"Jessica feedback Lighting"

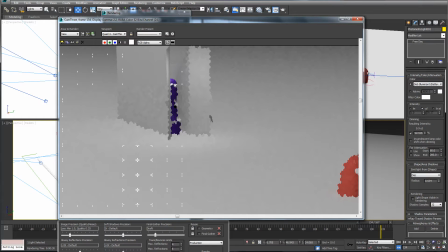[8:27]
And you can see how it's getting me a little bit more lighting on the top, giving him a little bit more shape. And then these other guys are kind of like covered up on that.
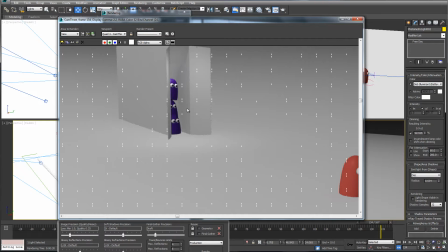[8:47]
I think maybe if I hit it from the side and caught something on the side, I think that's kind of what I want.
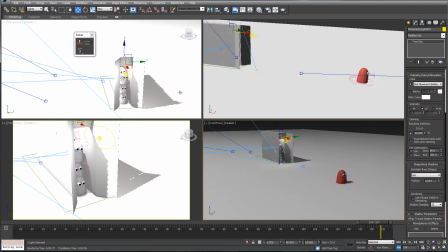[8:56]
I want something like there. So if that light that I had was only affecting the characters, I'm going to clone that over.
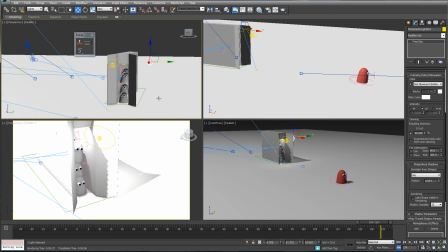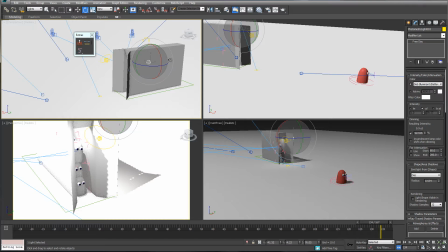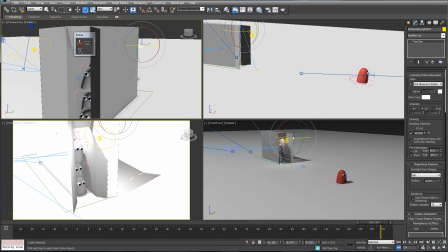[9:18]
I'm actually going to have it illuminate through the box. Believe it or not, because it's only trying to illuminate
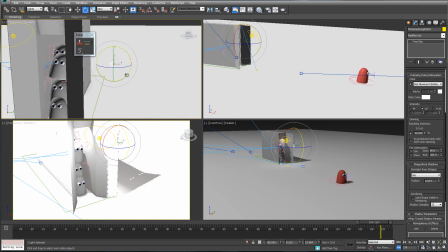[9:28]
those guys, it's going to ignore everything else. So I should be able to fake this pretty good.
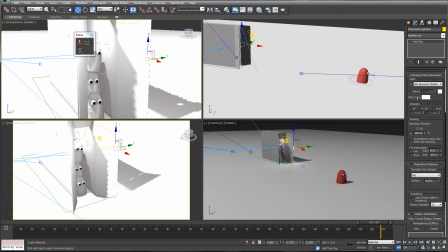[9:39]
And I'm going to make this a little stronger just so you can sort of see it.
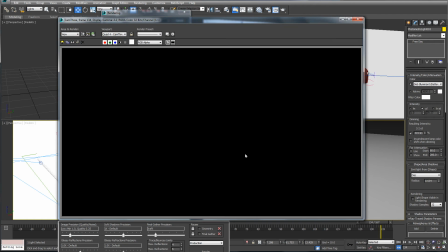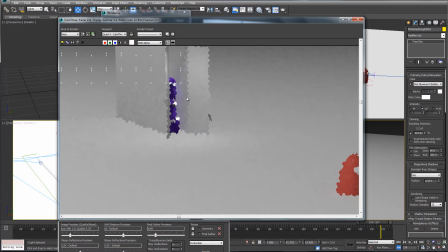[9:51]
You can see how it's illuminating through the box, hitting the sides of them.
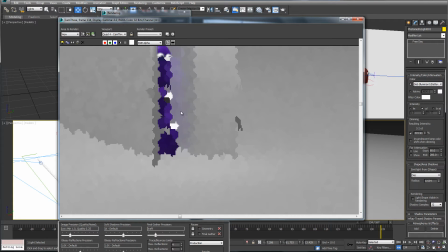So it's kind of cheating the fill. So yeah, see, that's exactly what I'm kind of going for.
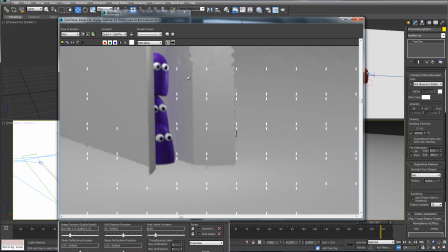[10:10]
Is I wanted to get more of that shape, and hitting it with light through this, not affecting the floor or the box, but just affecting these guys. I'm able to effectively
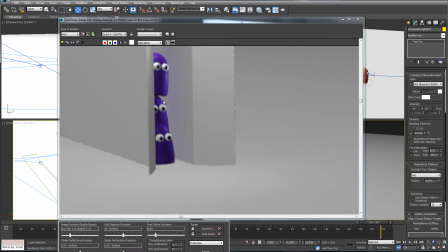[10:22]
pull out some of that detail and make these guys read a little bit more like rounded, gumdroppy characters.
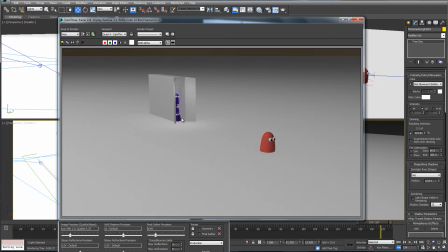[10:31]
which is great. So now they're really kind of standing out from that box, which is exactly what I was kind of looking for.
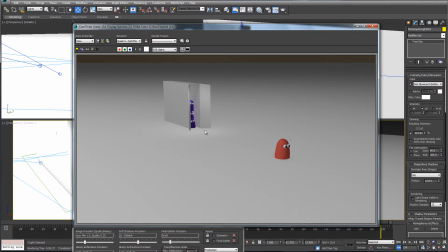[10:45]
Now the ground, I'm not sure why the
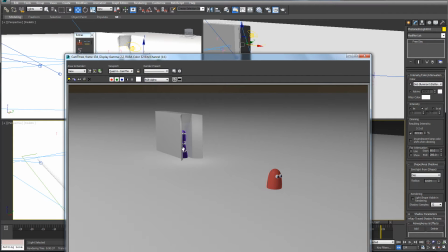[10:51]
ground would be getting so much light. Must be from this one.
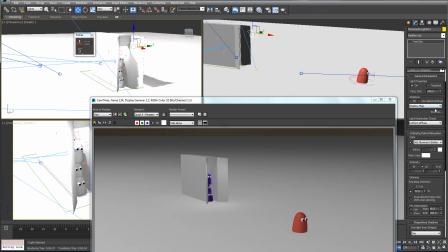[10:57]
Again, if I were to do the exclude
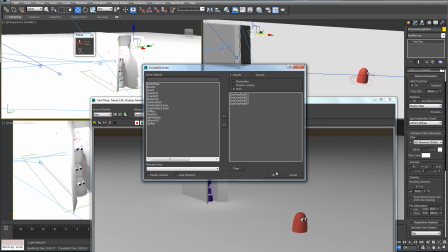[11:02]
or change it to include and just do the gumdrop guys, I bet that would fix this glow that I'm getting.
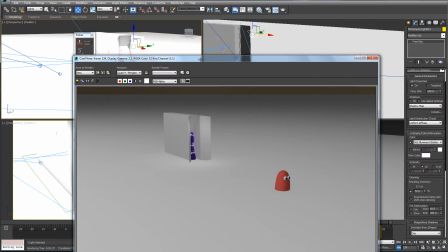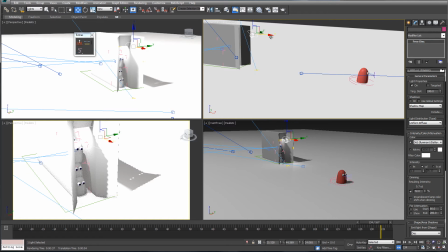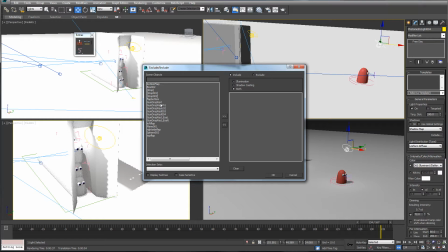So if I want to have a fill light on just this character, again, I can use that include exclude button. I'm setting this just to include just the red plus his two separate eyes, and now I can
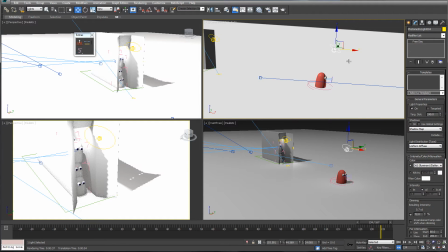go ahead and get in there with
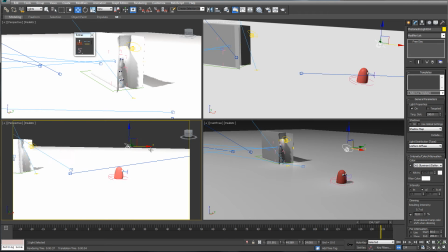[11:56]
my light.
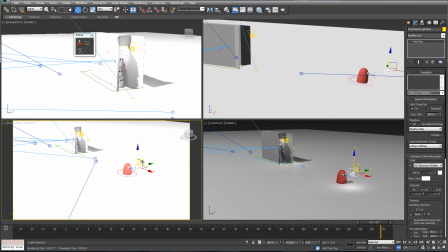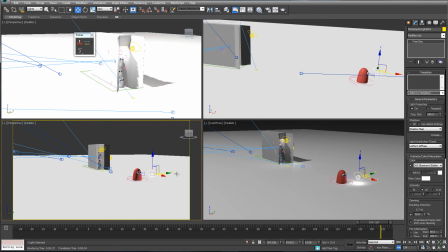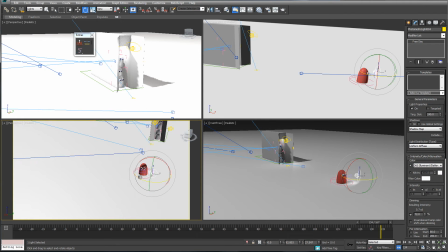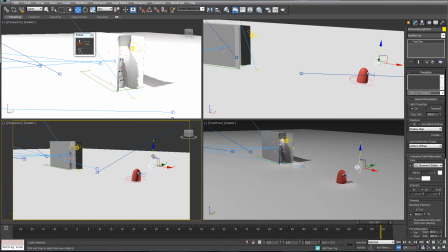And see if I can't give him a little something.